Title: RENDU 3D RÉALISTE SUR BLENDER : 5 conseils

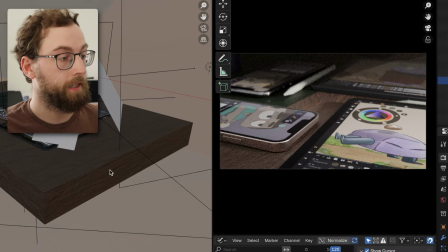Et j'ai travaillé de la même façon sur le plan de fin de la publicité, qui lui ressemble à ça, donc un mouvement beaucoup plus lent.
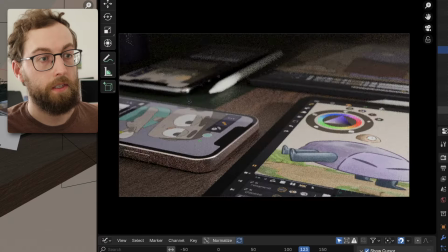Au niveau de l'éclairage, j'ai travaillé un petit peu de la même façon. Sauf qu'ici, on a un sun, donc une lumière soleil, qui va être beaucoup plus importante. Toute une partie dans l'ombre ici, je vais encore plus l'assombrir dans le rendu final.
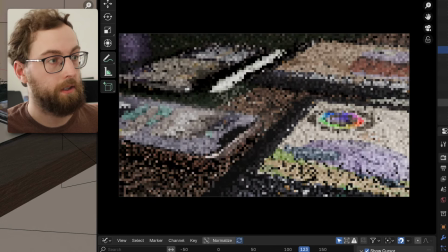Et on a beaucoup ici de ce que j'ai appelé des softbox, qui permettent en gros d'aller atténuer certaines parties.
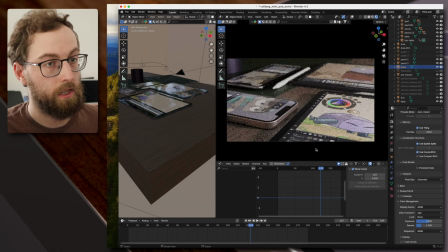Par exemple, ici, ça va atténuer toute cette partie-là. Et je vais aller comme ça assombrir certaines parties.
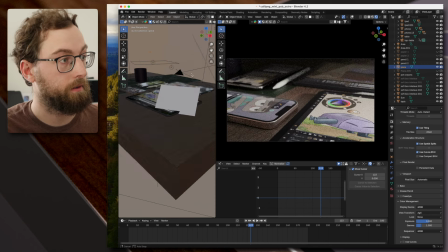Celle-ci est très importante, ce plan-là.
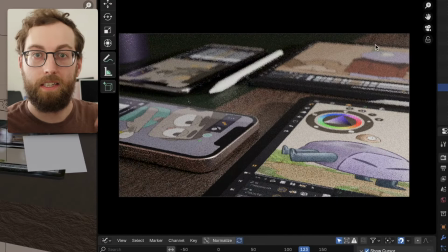Parce que ça va permettre de faire ce fameux vignettage et d'aller mixer un petit peu tout ce qu'il y a là-bas, qui fait un petit peu trop de couleurs, etc., je trouve.
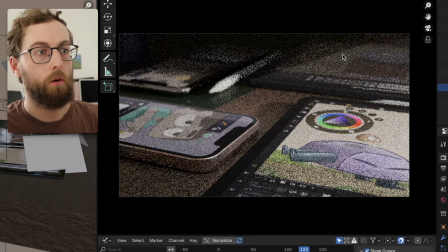Donc on va pouvoir aller faire en sorte d'assombrir le tout, qu'on voit ce qui se passe, mais que ce soit pas le centre d'attention. Ce qui est le but de la lumière, hein, de vraiment faire varier l'intensité, la place, etc., pour diriger l'attention vers un endroit spécifique.
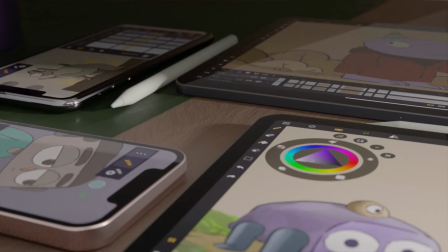Et donc de la même façon, j'ai exporté tout ça en Filmic Log, je l'ai mis dans Final Cut, j'ai mis un log, j'ai mis du grain, etc., etc.
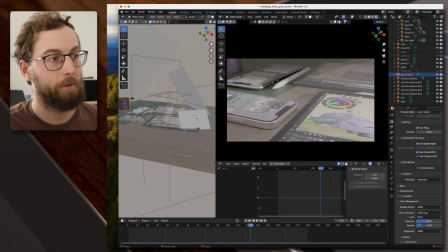Et ici, on peut voir que le pot de crayon sert dans cette composition-là. Et j'aime beaucoup voir à quel point il y a des reflets, etc.
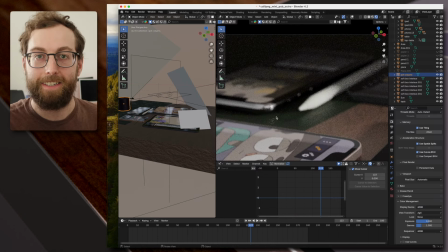Enfin, c'est vraiment complètement identique au vrai téléphone quand on les filme. C'est quelque chose qui m'a vraiment plu de travailler à la fois sur les caméras, sur la lumière, de chercher le rendu le plus crédible possible.
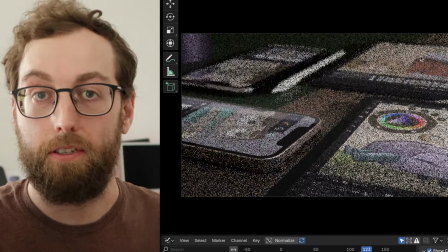Et j'espère que cette vidéo vous aura donné à la fois de l'inspiration, à la fois quelques techniques peut-être, quelques ressources pour faire des rendus plus réalistes en 3D avec Blender. Si vous avez d'autres astuces, d'autres techniques, des choses que vous voulez partager par rapport à ce type de projet, réaliser quelque chose de réaliste en 3D, partagez tout ça en commentaire, ça peut être intéressant de partager nos différentes ressources.
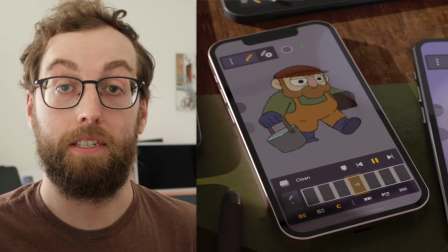Ce travail 3D était donc pour l'intro et la conclusion de notre publicité pour Calipeg Mini, notre application d'animation 2D pour iPhone.
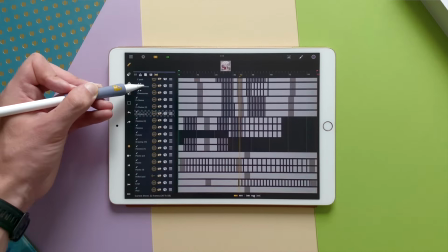Calipeg est aussi une application d'animation 2D pour l'iPad, je vous mets les liens vers tout ça en description. Merci d'avoir regardé cette vidéo, je vous dis à bientôt pour une prochaine, et d'ici là, comme d'habitude, créez vos images et racontez vos histoires.